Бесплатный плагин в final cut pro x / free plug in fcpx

В кинематографе есть множество правил построения кадров и кадрирования на уровне глаз или расположения объектов по линиям третей. Это не одно из них. Но сегодня я не хочу рассказывать тебе про все эти правила. Я думаю, об этом выйдет отдельный видос. Сегодня я хочу с тобой быстренько заделиться одним плагином, который я недавно нашел в интернете. И безумно этому рад. И хочу его подарить тебе, потому что твой монтаж после этого станет гораздо удобнее и веселее. Итак, быстрое видео про Final Cut, в котором я тебе подгоню плагин, который называется Grid Tool. Естественно, плагин только для подписчиков этого канала Поэтому ты сперва подпишись, поставь лайк И только после этого ты можешь скачать плагин по ссылке, которую я оставлю тебе в описании
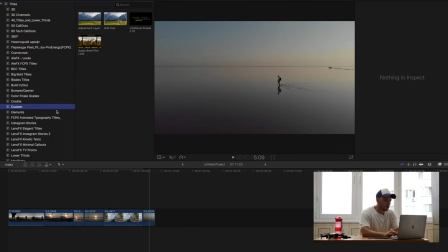40s
Итак, ныряем в Final Cut Плагин у тебя будет располагаться, скорее всего,
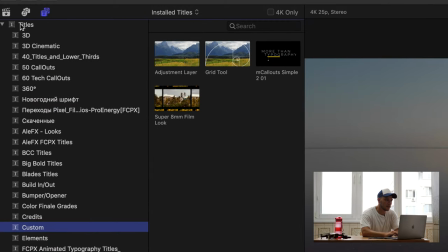44s
в папке Custom или в какой-либо другой Во вкладке Titles Вот здесь эта вкладка находится Итак, плагин называется Grid Tools Для того,
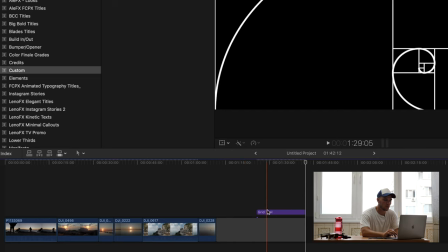52s
чтобы его использовать, просто берем и скидываем его Нажимаем букву Q Скидываем его на тайм-линию, поверх нашего кадра И что мы видим?
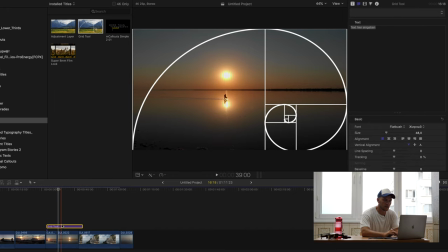61s
Итак, первое, что ты увидишь, когда скинешь плагин на свой кадр Это вот эта вот линия Но конкретно вот эта улитка нас не интересует
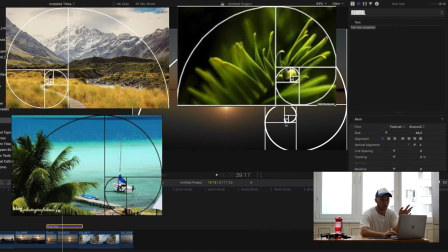67s
Я ей особо не пользуюсь Если ты заморачиваешься по композициям своего кадра Настолько мощно,
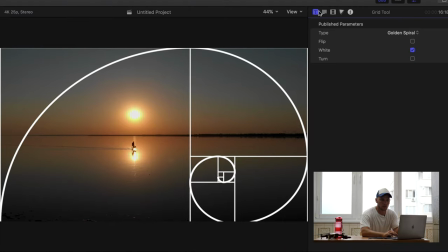73s
чтобы использовать эту улитку То, пожалуйста, пользуйся Дальше мы переходим в настройки Нажимаем буковку T И здесь мы видим, что, ну, во-первых,
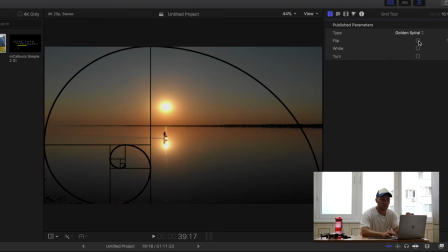81s
можно использовать белый либо черный цвет Можно его перевернуть вправо-влево Также по вертикали можно его отзеркалить Нам интересно не это,
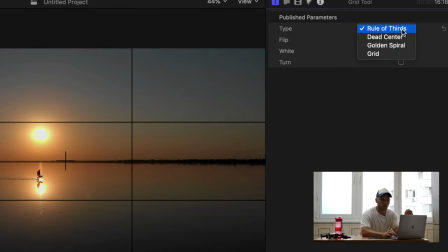90s
нам интересна вот эта вот штука Rule of Cert Это как раз таки те линии,
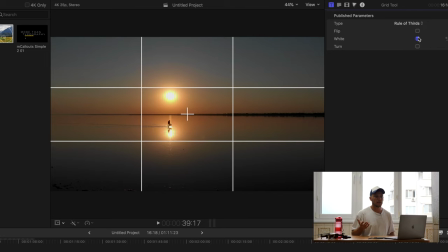96s
которые тебе нужно использовать при правильном кадрировании своего кадра Короче, это безумно удобная вещь Я ее теперь все время использую,
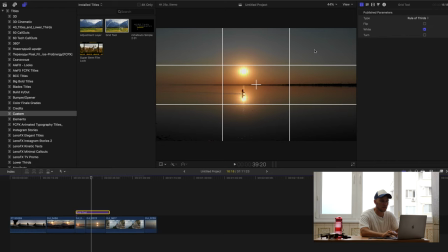104s
чтобы правильно расположить объект Тем более, если у меня кадр снят в 4К Я просто накидываю этот слой Потом перехожу
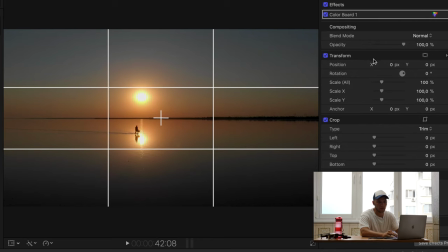111s
в вот это меню Во вкладке Scale я могу себе грамотно подстроить, кадрировать кадр.
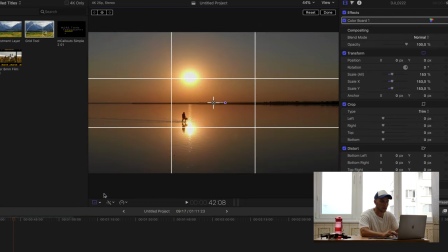117s
То есть это очень удобно. Нажимаем потом вот сюда, Transform. И здесь подстраиваем кадр, как нам нужно. Можем расположить вот этого мужика из солнца на левой нижней трети.
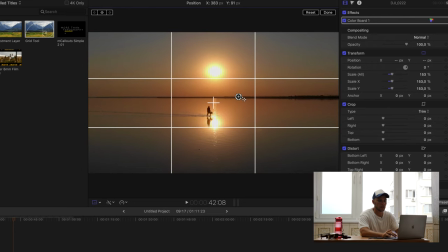128s
Можем расположить по центру. Таким образом мы видим, где он у нас располагается. А также очень удобно, что мы можем по линии определить, не завален ли у нас горизонт. В данном случае, по-моему, он немного завален, хотя я могу ошибаться Помимо этих белых линий,
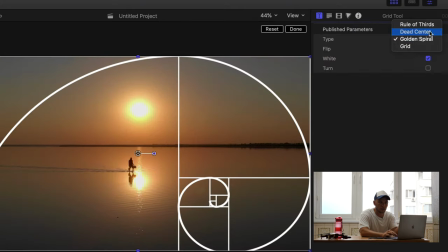144s
здесь также можно определить D-центр, мертвый центр Это почему-то называется,
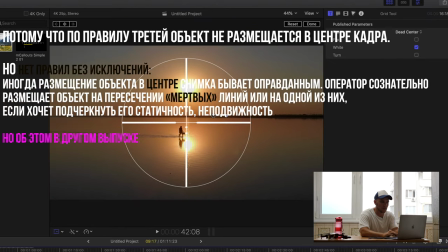149s
не знаю почему так Например, если мы хотим нашего мужика,
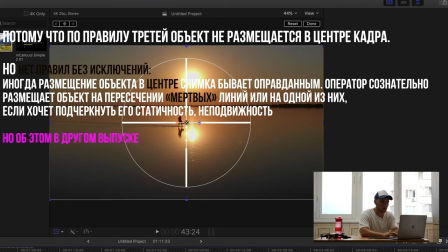153s
который идет по вот этой воде, поставить точно в центр Я также нажимаю на кадр,
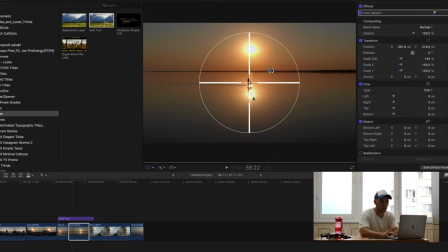159s
который хочу кадрировать И у меня открыта вкладка transform Я начинаю двигать его, таким образом распределяя его непосредственно в центре.
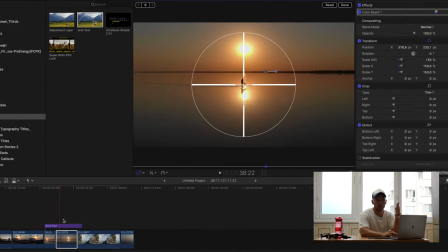168s
Как только я вымерил центр или распределил объект по правилам третей,
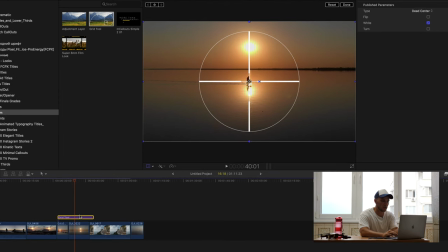173s
я просто нажимаю обратно на слой Grid Tools и можно нажать его клавишей V для того, чтобы отключить его. Не обязательно его каждый раз удалять, можно просто затемнить.
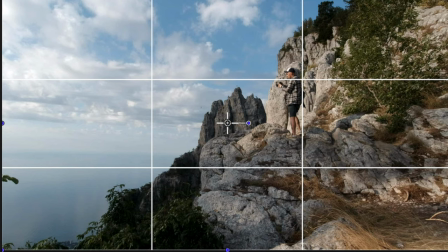183s
Вот тебе несколько примеров, как правильно расположить твой объект в кадре и немного информации про основу композиции и правила третей.
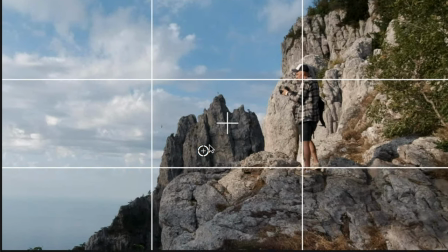190s
Пересечение линий сетки образует вот эти четыре точки.
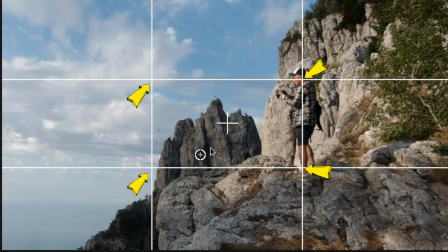193s
При компоновке кадра расположи в них самые интересные на двой взгляд объекты, на которых должно быть сконцентрировано внимание.
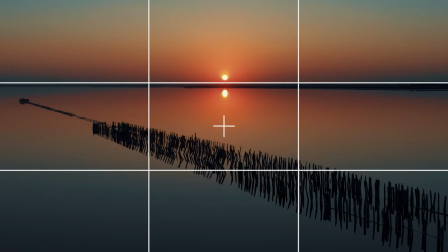199s
Данные линии пригодятся при съемке пейзажей. Правило третей очень полезно, когда речь идет об использовании строгих горизонталей или вертикалей.
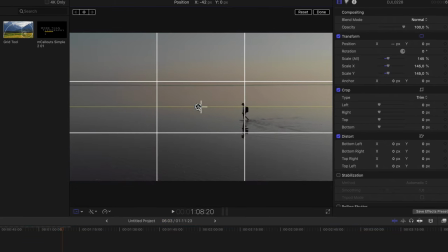207s
Размещение прямых линий в центре кадра делит изображение на две равные половины, придавая ему ощущение статичности и разрозненности.
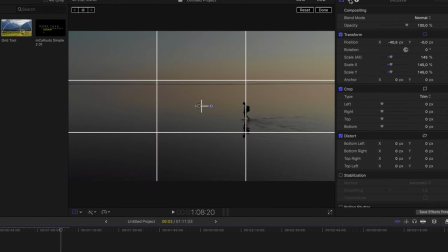215s
Поместите линию так, чтобы самая важная часть сцены занимала основную часть изображения. Например, в моем случае важен этот человек, который двигается по озеру, и я поместил его на правую линию, которая расположена по горизонтали.
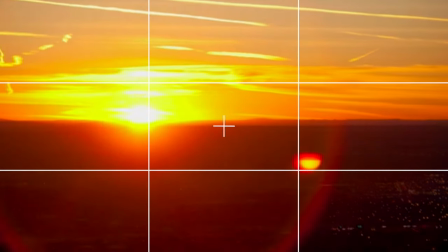228s
В фотографии, а также в видеографии есть одна аксиома, которая гласит, что кадр получится более сбалансированный и произведет более глубокое впечатление на зрителя,
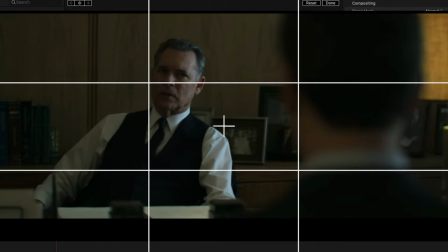237s
если интересующие объекты будут расположены в точках пересечения или на линиях сет.